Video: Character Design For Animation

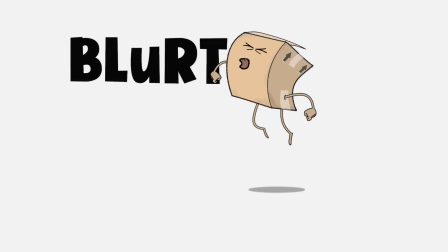(0:01)
box.
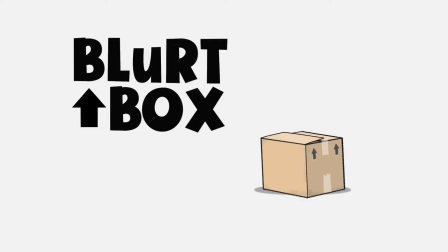Hello there, it's me again, Blurtbox Guy. So I'm just gonna dive into this one. This is a character design tutorial where I'm gonna design some stuff for an animation I wanna do. This is gonna be a 3-part series where I cover character design, storyboarding, and animation. And in the end, I have a cool little cartoon I can show you guys. So yeah, let's jump into it.
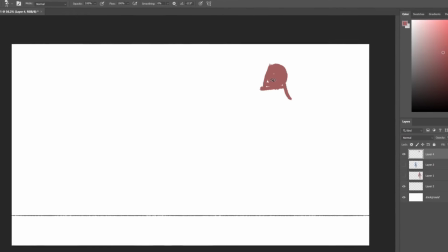(0:33)
So, in character design, shape language plays a crucial role in defining the visual identity and personality of a character. Character designers, that's us, use specific shapes to convey a certain feeling about how a character should be felt when it's on screen.
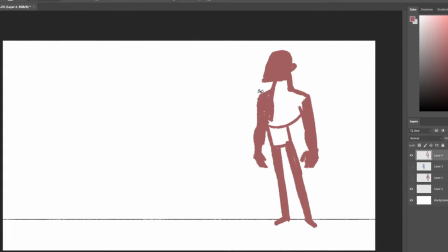(0:46)
So a squarish kind of character elicits a sort of sturdy, strong, reliable feeling, like Mr. Incredible or Patcher from The Emperor's New Groove.
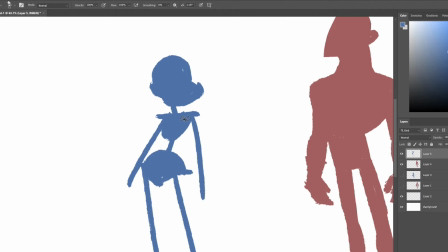(0:54)
That's a great movie. And if a character is circular, they're soft, peaceful, harmless, and just sort of jolly old people.
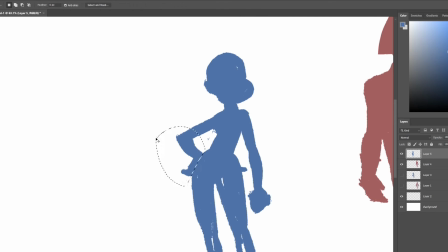(1:00)
So, examples of that would be Russell from Up and that guy from Ratatouille. What's his name? What is his name? Remy.
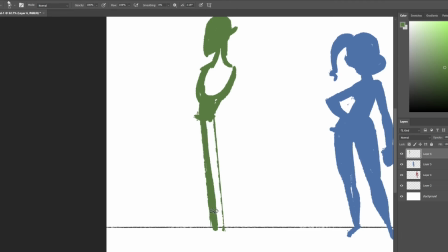(1:11)
His name's Remy. And lastly, we have triangular shaped characters that are based around triangles.
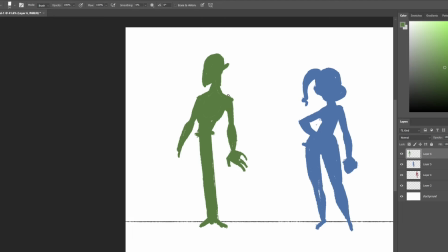(1:17)
They are sharp, directional, dangerous, and unpredictable. So, think the Joker or Aku from Samurai Jack.
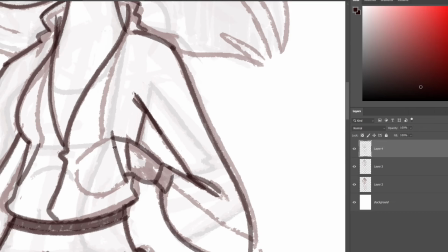(1:24)
Now you can take these shapes and apply multiple different shapes to the same character.
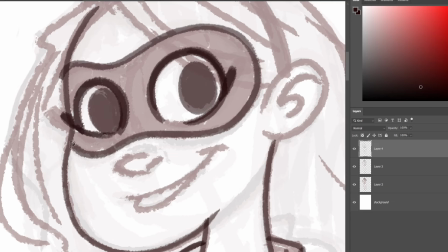(1:28)
So you can have a character who has sharp, pointy bits and pieces with an overall squarish sort of solid feeling.
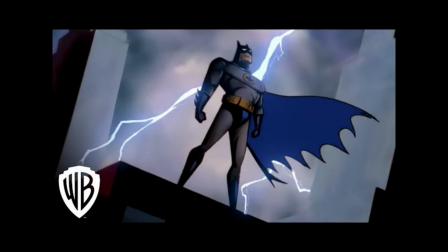(1:35)
And I'm thinking someone like Batman from Bruce Timm's Batman animated series. You can say Batman is solid and strong and reliable, which he is.
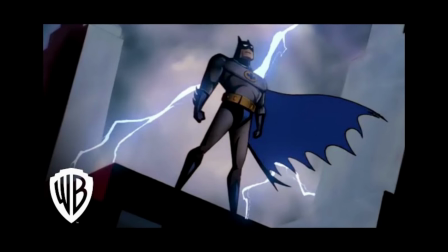(1:44)
He's also mysterious and slightly unpredictable, which is alluded to with the pointy triangular features.
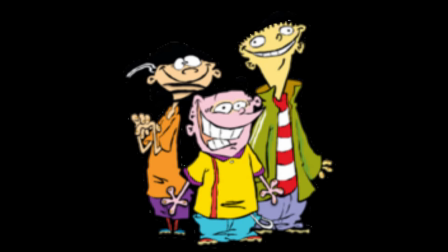(1:50)
And if you are designing multiple characters as a duo or a trio,
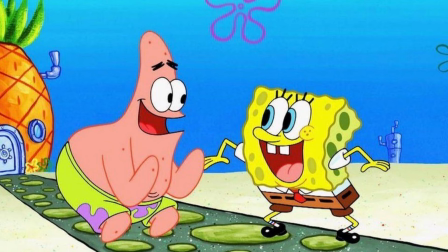(1:53)
it's always more interesting to have the characters having complementary shapes and the personality to go with those shapes.
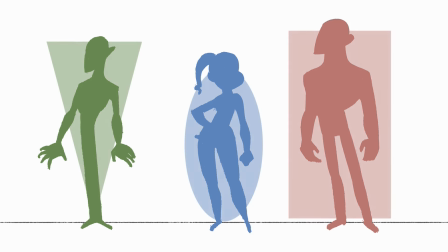(1:59)
Okay, and after all that waffle, I'm going to start designing some characters. Let's do it.
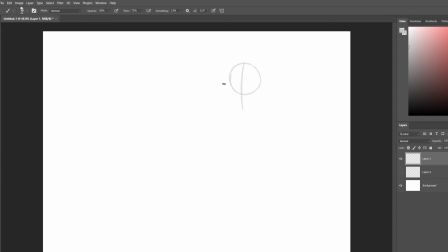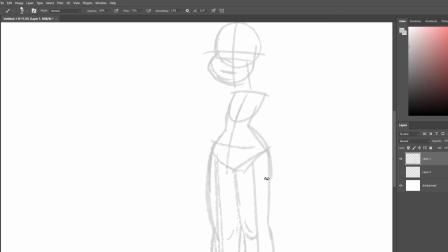(2:15)
Okay, so there's a bunch of other stuff that goes into character design, but I just went over one of the staples for me. There's also stuff like shape definition and color, and there's also expressions and stuff like that, but I just covered shape language real quick, so I will get into color and that kind of stuff later on.
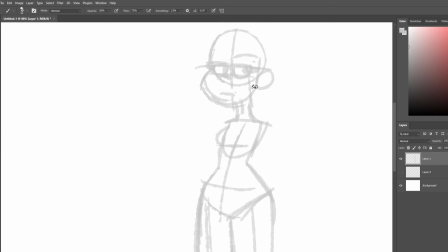(2:32)
But for this character, the first thing I'm going to do is, she is a more circular, rounded character. She's going to be fighting a bad guy. There's gonna be a sword fight, there's gonna be a fist fight, and I think there might be a gun, I don't know yet. But I'm gonna make her kind of round. She is the main character, she is the hero. I'm also gonna give her quite squarish legs.
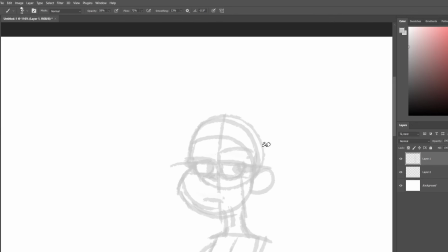(2:52)
That will give her sort of solidity and strength so she can take on the bad guy.
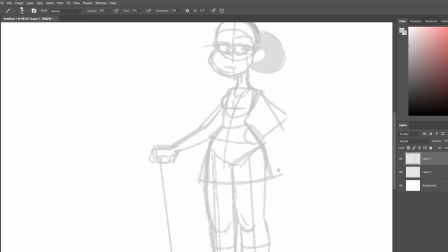(2:57)
And she was going to be fighting a bunch of zombies, so I gave her a cricket bat in the beginning. I changed it from a zombie to a more just regular bad guy.
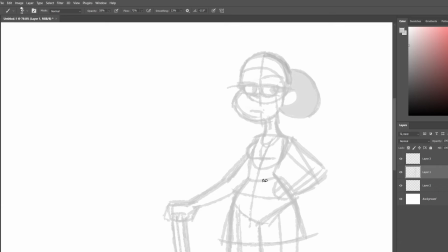(3:06)
He does look pretty cool though. So I end up changing the cricket bat to a sword later on. But what I'm doing right now is I'm just smashing out a couple of designs.
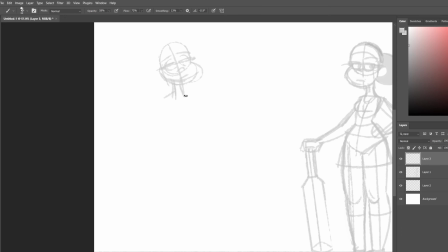(3:13)
I want her, she's gonna be like a schoolgirl kind of thing, kind of badass schoolgirl. I just want to make her eyes quite big because she's, kind of sweet, I guess.
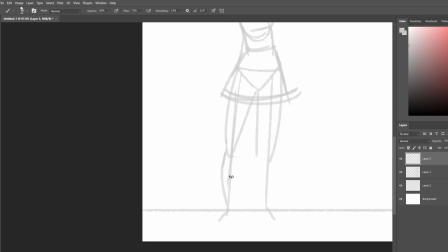(3:22)
She's a tough cookie underneath. And having large eyes is useful to portray emotion and innocence.
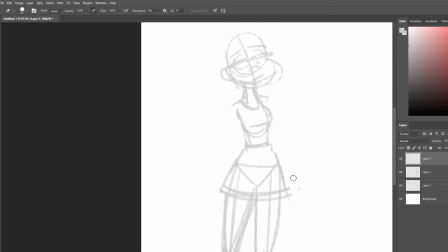(3:28)
Bad guys usually have squinty, pointy eyes, and the good guy protagonist usually has bigger eyes.
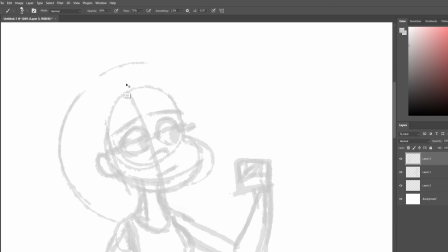(3:34)
So I gave you my first mega rule of designing characters, and that's shape.
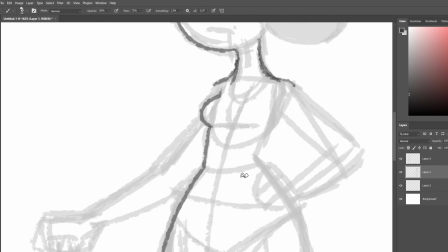(3:38)
Secondly, for me, because I'm an animator and I have to animate these bloody things, a lack of details or applying details in a smart kind of way.
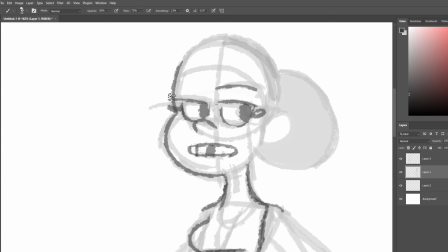(3:47)
In animation, every time there's a line drawn in the design, you have to reanimate that line thousands and thousands of times.
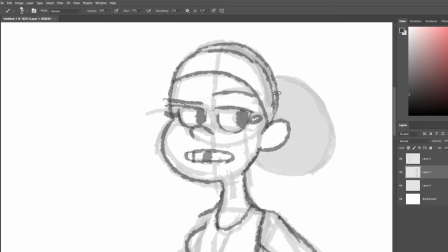(3:53)
And that also applies to digital animation. I used to think that having lots of details in the design meant that I was a good design.
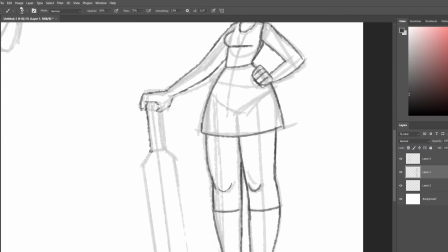(3:59)
I mean, because it's kind of fun to draw little folds and bits and little buckles and like little tassel bits hanging off your character.
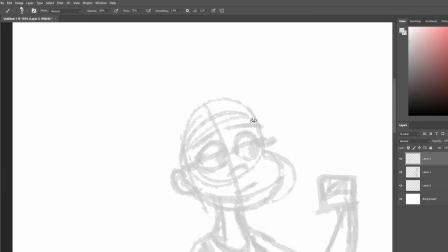(4:07)
I used to think that was a good design until I had to animate.
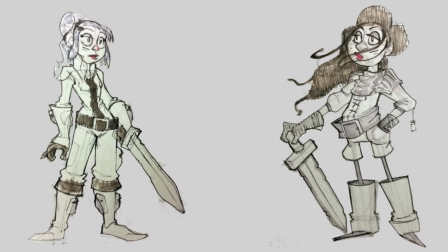(4:10)
Check out these designs. This is something I drew years ago. I'm talking years and years, maybe like 10 years ago.
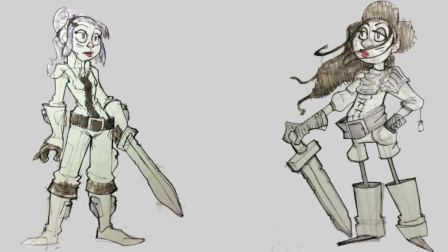(4:15)
Ignore the fact that they're terribly ugly and they're really bad designs. But can you imagine animating these two characters with all their little bits and details?
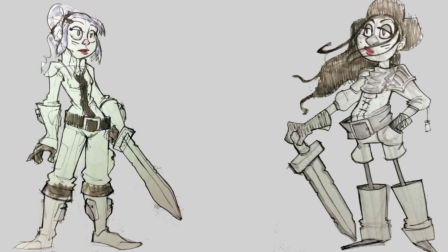(4:24)
And it'd be an utter nightmare. So keep it simple, kids.
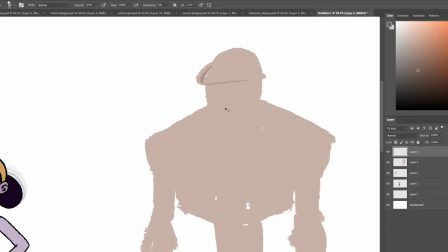(4:32)
So I moved on to the second character. I went for a bigger, squarer shape, and I'm gonna give him slightly pointed features just to make him more intimidating.
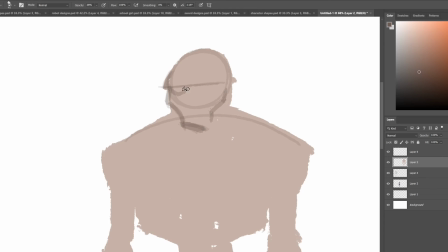(4:41)
This guy I really struggled with because I wasn't sure, like originally he was gonna be a big hulking robot guy and it just didn't work for me.
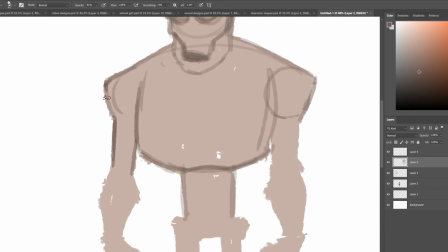(4:48)
Like he was too big to take on Daisy. So it took me a while to figure out exactly why it wasn't working. So
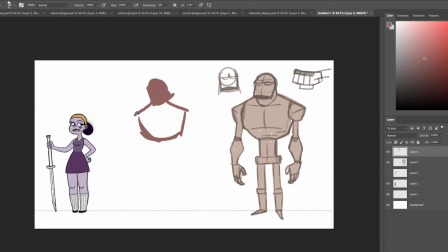(4:56)
I went through multiple designs of the bad guy. You can see here I threw in Daisy next to him just to give a size comparison. I think I do size her up a little bit. So I'm going to call her Mr. Z because that's all I can think of.
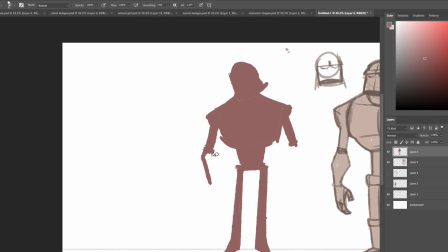(5:08)
So Daisy and Mr. Z. So yeah, I go through a few designs. So because he's very square and blocky, it's going to contrast nicely with Daisy.
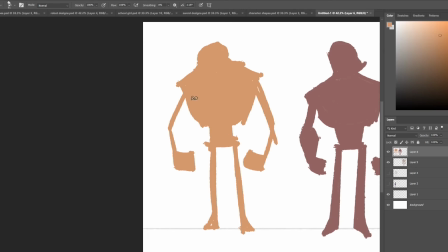(5:15)
So that's why I chose this shape. And when it comes to colors, I'm also going to give him a reddish brownish kind of color.
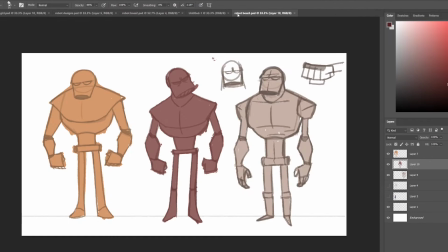(5:22)
But I'll get into colors in a bit. Okay, moving on. So I had some detail just to see how it's going to look, and I'm not happy with it. Guys, I'm not happy with this because it doesn't work for me. The big hulking robots, they kind of look like Attack of the Clone robots, which I'm not okay with. So I'll go back to the drawing board. Now, I quite like the head bit.
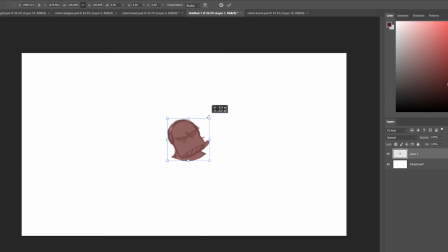(5:42)
That's the only part I like. So I figured, you know what, I'm going to work with this.
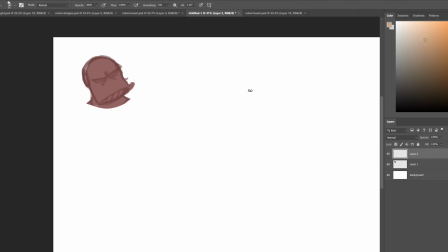(5:45)
Maybe if I do someone more human-like, but I still want this to be a robot. So looking at the head shape,
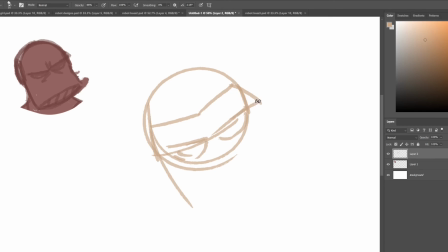(5:51)
I'm thinking maybe I can have him, maybe I can have a guy wear a gas mask or something like that. Gas masks have always given me a sort of creepy vibe, so I figured this would work.
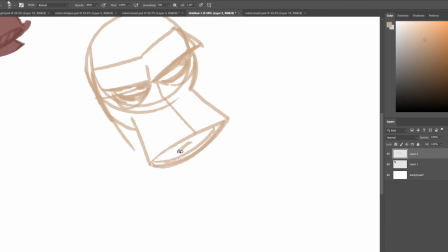(5:58)
I'm also going to put a hose in there. I don't know if that's not typical of modern-day gas masks.
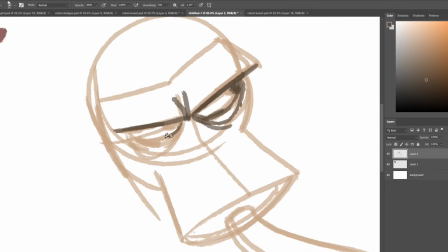(6:05)
So I'm going to have to look at reference. Now, word of warning,
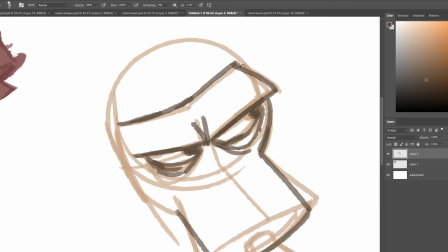(6:10)
when you're referencing anything on the internet, we all know the internet's a weird place, so I googled gas masks and I was getting some weird BDSM stuff.
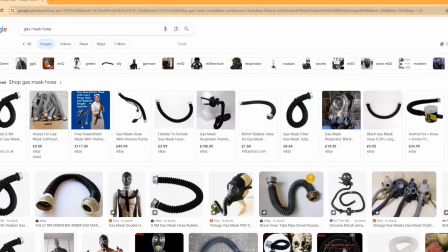(6:19)
I don't know, the world's a weird place, it's full of weird people, but I want to use this for a design.
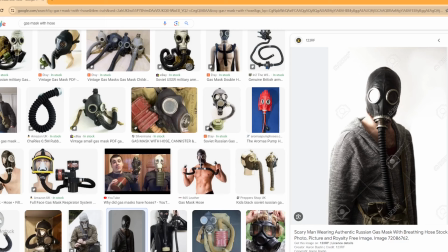(6:24)
I quite like it, it's kind of old and weird, and let's go with something like that. Not that. So I'm feeling much better about this.
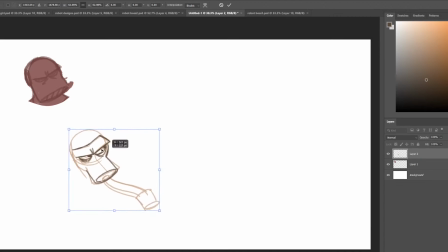(6:33)
I have a sort of direction I need to go. This is where the internet's really good, because back in the day, I'm sure you would have had to, if you want a reference for something, you would have maybe like an encyclopedia of just pictures and reference and different things. You would have took pictures of stuff, found it in magazines, but now with the internet, it's so easy. You can just search it like that.
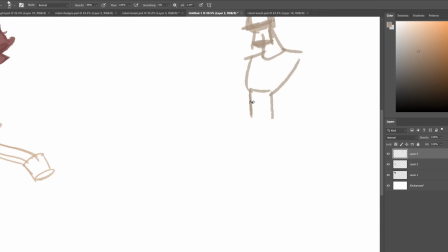(6:52)
So this guy's gonna be a bit more triangular. He's gonna be a bit more pointy, maybe like Batman or Samurai Jack or something like that.
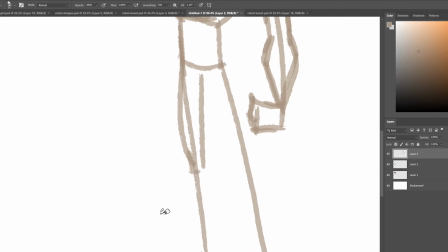(6:59)
He's gonna have some edge to him. And I want to make his sword not quite a samurai sword, although I don't know, I kind of flip-flop back and forth and I haven't quite figured that out yet.
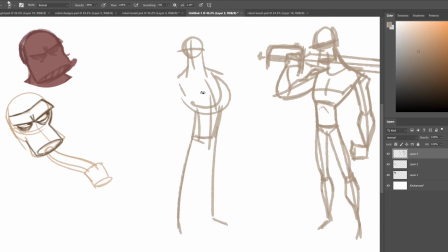(7:08)
This feels like it's going in a better direction.
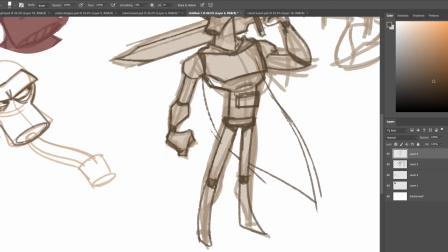(7:13)
Okay, so this is feeling much better. He still feels a little bit too kind of Darth Vader-y, so I'm not quite psyched about this yet, but I'm getting there.
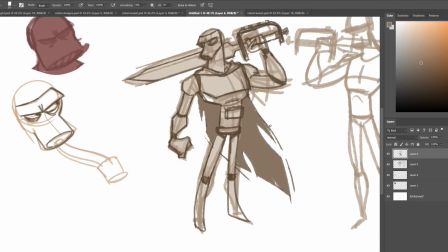(7:22)
So let's give this another shot. I'm gonna use this as a sort of base, but let's give it one more go.
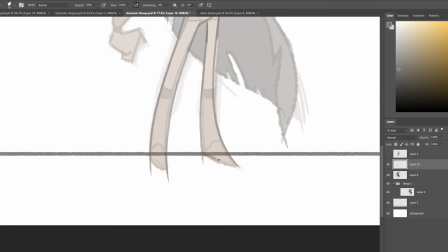(7:28)
So at this point I decided I'm going to make him more human-like. He's going to be maybe like an android, but he's going to have less of those weird details that I have,
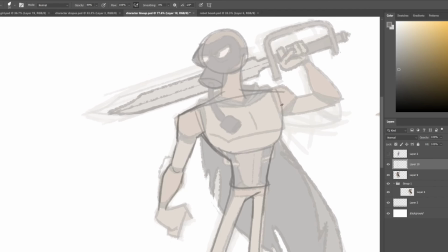(7:37)
kind of robot bits and pieces, and he's also going to have a suit, or a suit tie kind of thing.
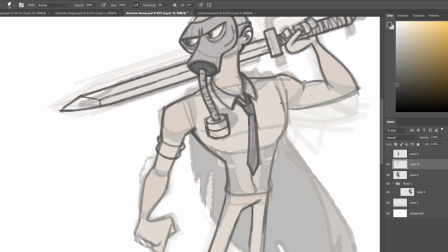(7:42)
So like I was saying before, I want simple shapes for this character.
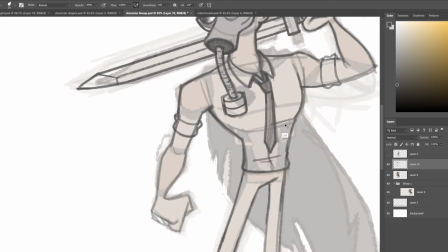(7:45)
The legs and the arms and the torso are just going to be nice simple shapes, nothing crazy with the details.
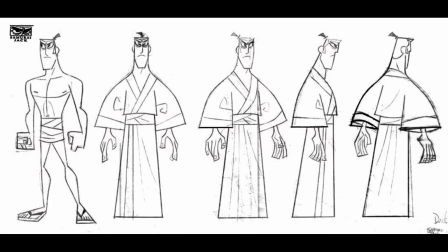(7:51)
So think something like Samurai Jack, that idea of just like shape.
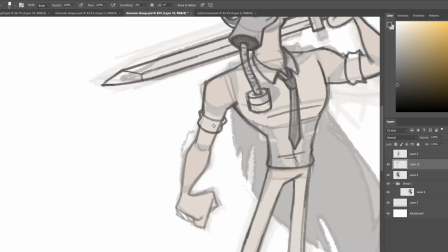(7:56)
Now I love the designs from Genndy Tartakovsky because they're very simple, very straightforward, and it's very obvious which character you're looking at.
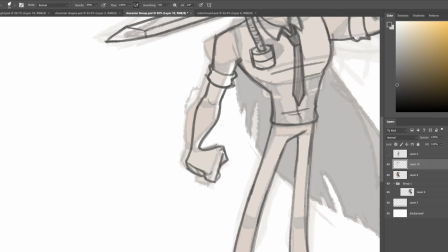(8:02)
Now I think I've gone over shape and that kind of stuff enough. I've kind of drilled it in and it's getting kind of boring, so I'm going to talk about color now.
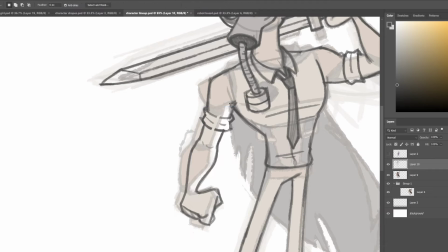(8:09)
Okay, moving on. Okay, so color theory is really important for setting the feeling and tone of your characters in your cartoons.